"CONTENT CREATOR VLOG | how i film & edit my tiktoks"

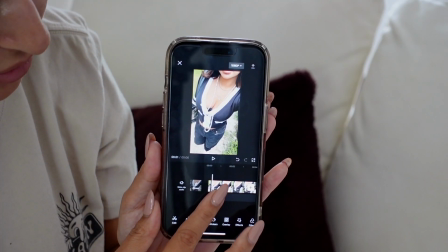471s
So for example here, let me zoom this in. i would go forward a little bit and then i would split the video and
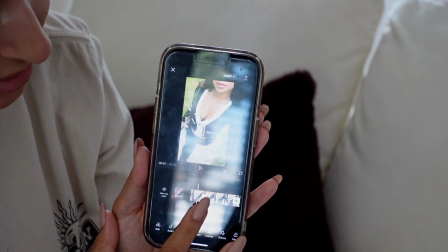479s
cut down the next so that now it kind of jumps a little bit obviously in a video when you're actually doing different things that would be a lot more interesting
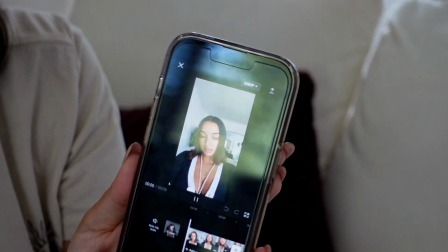488s
maybe i should do a different video so for example this video right here this is what it looks like just on its own i don't
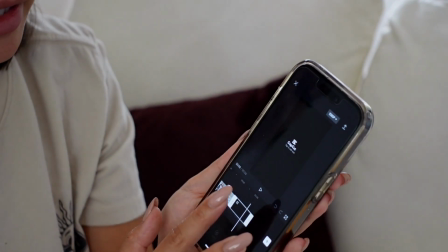497s
want to be copyrighted i've already posted this fully like that i'm going to delete the little cap cut at the end because I don't want that and then
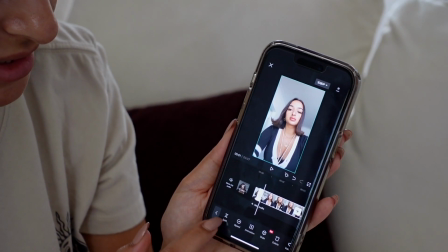504s
what we're going to do is skim forward a little split the video it says split right here so you'll see what I'm talking about and then just trim it a
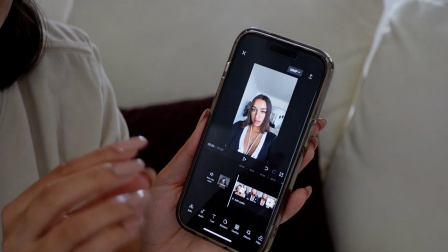512s
little bit shorter so now it kind of jumps but like not much it jumps a few seconds ahead so see that like it
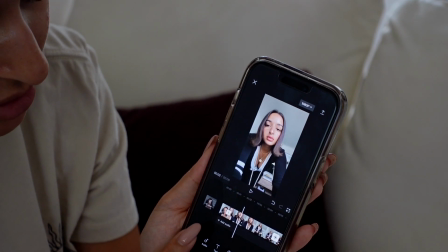520s
kind of just cut out a little bit and if you keep doing that all throughout the video
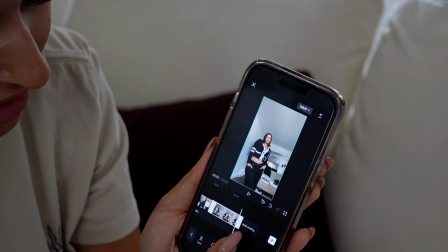527s
it basically just gives little like jump cuts and something about it is very satisfying
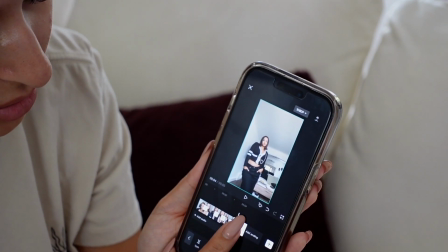533s
you'll see this a lot in like cleaning tiktoks or sometimes fashion tiktoks but i just did it really quick right now
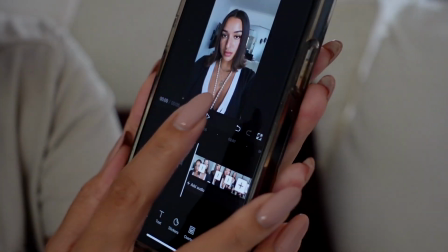539s
so this is what it looks like now you guys see those like kind of jumps like it kind of what is this basically it just makes it more interesting to look at so that's something that i like to do and then audio wise typically i'll have to scroll on tiktok for a little while and see the videos that are coming up on my feed and then i'll just save them okay so there's this video of this girl dancing and that is where the sound is so
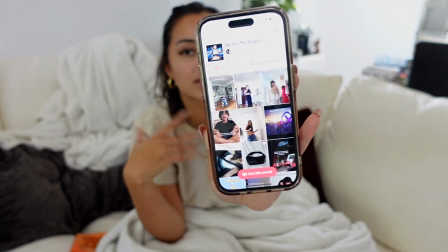567s
i'd click on that and then i would save the video up here and then you could just use it for your next video and i do that because typically if the video is playing on my for you page the likelihood that it's trending or that like uh tiktok is like pushing it is a little bit higher than just finding a random sound and then on instagram it's a little bit different because you can actually see this right here at the
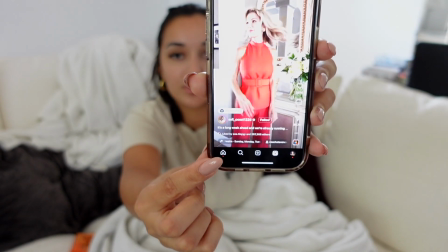588s
bottom where the audio is showing if there's a little arrow that's pointing upwards that means that that video is kind of trending right now so or not that video the audio is trending right now so if you click on the audio it'll tell you how many reels are being made with that video right there if you're using a sound that has less videos already made with it the higher chances that you'll actually be pushed so for example this is a good one because it's currently on the rise as you can see with the little arrow pointing up you can also see that here it says
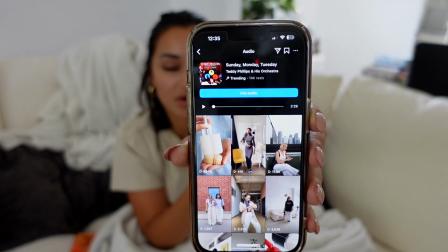618s
trending when you open up the audio and then also if you look at that it says i think 14k yeah 14k so there aren't too many videos it's not like there's hundreds of thousands of videos being made with this audio which means there's a less likely chance that it's oversaturated and there's an actual chance that youtube could push i keep calling it youtube not every platform is youtube instagram could push my video as well hopefully that makes sense so if you guys want to to see my TikToks. Let me just give you guys a little shameless plug. It's the same at on everything. X, Erin Davis, X, E-R-I-N, D-A-V-A-S. There's an X in front and behind my name because I couldn't just get Erin Davis. And I felt like the X was kind of cute. Gave it some spice, you know? I'm just going to sit here and edit some TikToks for a little while.